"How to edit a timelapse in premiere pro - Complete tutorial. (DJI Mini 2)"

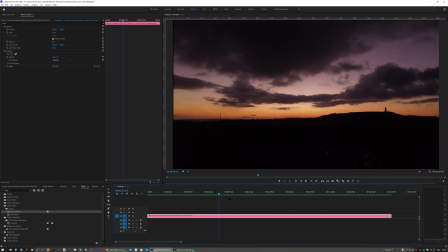6:15 now that that's rendered out we can have a look at how good a job it's done as you can see that's stabilized it a lot better
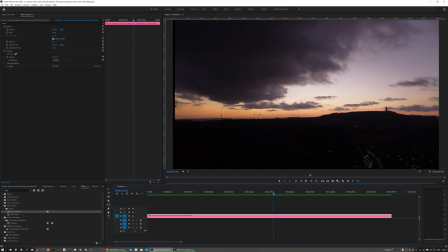6:22 than warp stabilizer did what we will have to do is because it's moved the image you're going to get a few bits of black bars so we're going to need to scale up very slightly to get rid of those when you're moving figures like these if you try and just do it like that it moves quite quickly if you press control
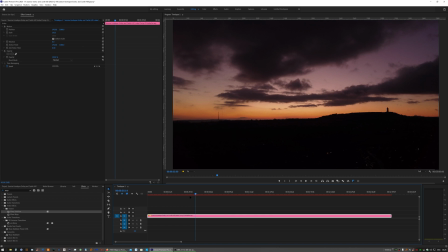6:41 and then slide with your mouse you can be a lot more precise with it and then make sure the black bars don't appear and i'm fairly happy with that
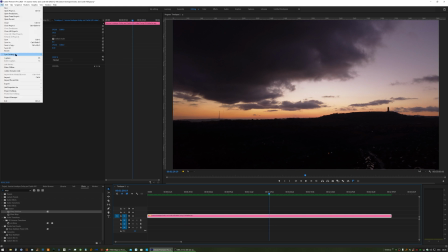6:48 stabilization so we'll bake that in again i file export media double check your settings
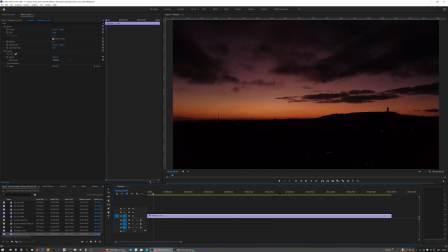6:59 remove that version from the timeline and bring the latest version in and now we can get onto the fun part which is color correcting color grading so what we need to do is go into effects and search for the metric color drag
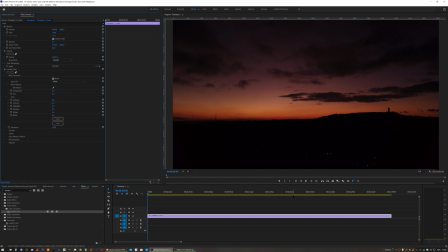7:16 that onto a clip now I'm fairly happy with how the footage looks at the start other than I might brighten up the ground a little bit what I want to do is keyframe everything that I might change so that it's now set and fixed at the start and then I go to the
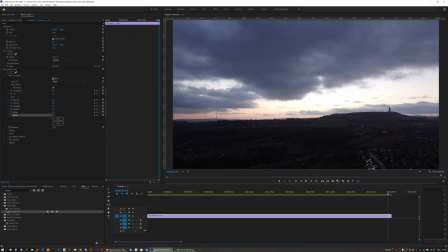7:33 end of the clip and I'll set about color grading this this is normally where I'll make the most changes now what i like to do on one of these night to day or day to night time lapse is exaggerate the change in light where we've got to the daytime here i want to
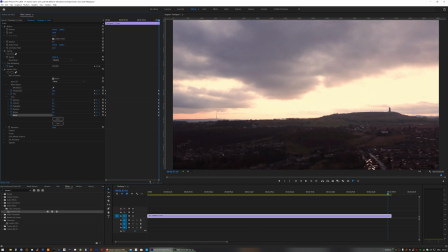7:51 make it look a bit more like it's further into the morning by brightening it all up
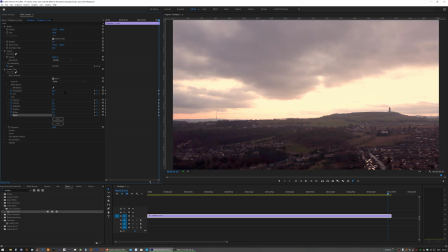really a case of adjusting to taste here and then what you'll notice is because we fixed all these values at zero at start as we now scroll back through time
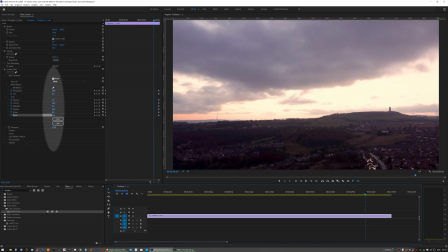8:14 you'll see all those values changing bit by bit
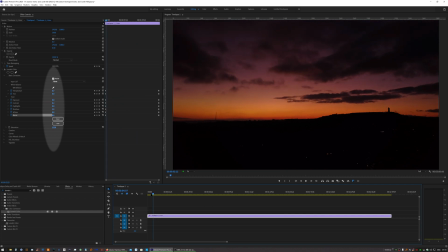8:19 so we haven't ruined the start of the clip by changing the color grade at the end and again to exaggerate the change in time a little bit more I might pull the
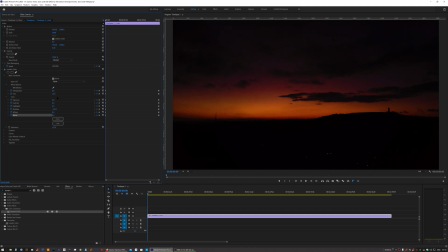8:30 shadows down at the start bring in a little more tint so
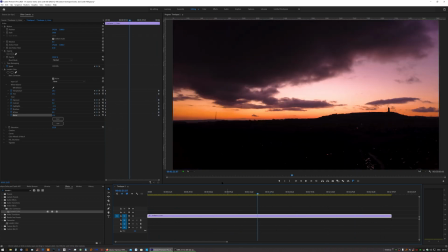8:38 it just exaggerates and speeds up the changing of time so once you've done your color grade then it's a case of just simply adding some sound effects a bit of background music maybe a voiceover and
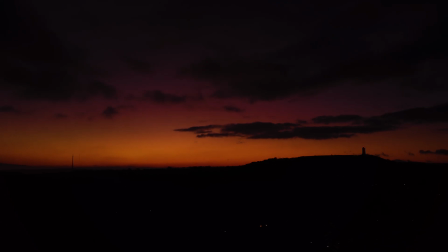8:51 that's your time-lapse done so I hope you found this video tutorial
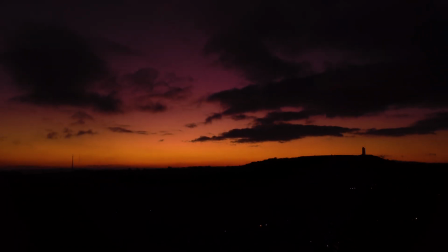8:56 it's longer than the five minutes I try and stick to but this does cover a whole
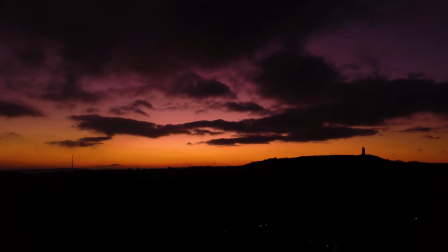9:00 workflow so if it was useful then hit thumbs up so that YouTube
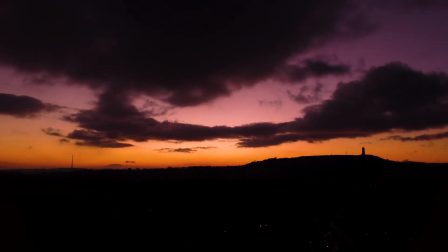9:05 can recommend this to other people subscribe to the channel
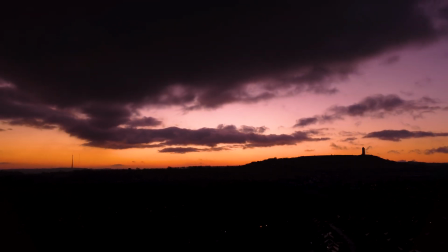9:09 to help me out and check out the other videos that I've got which cover
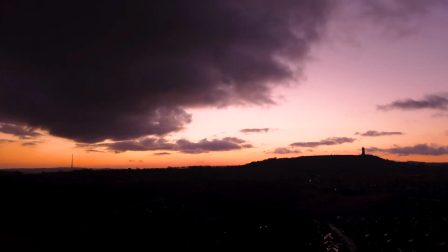9:15 tutorials and drone flying in general so thank you very much bye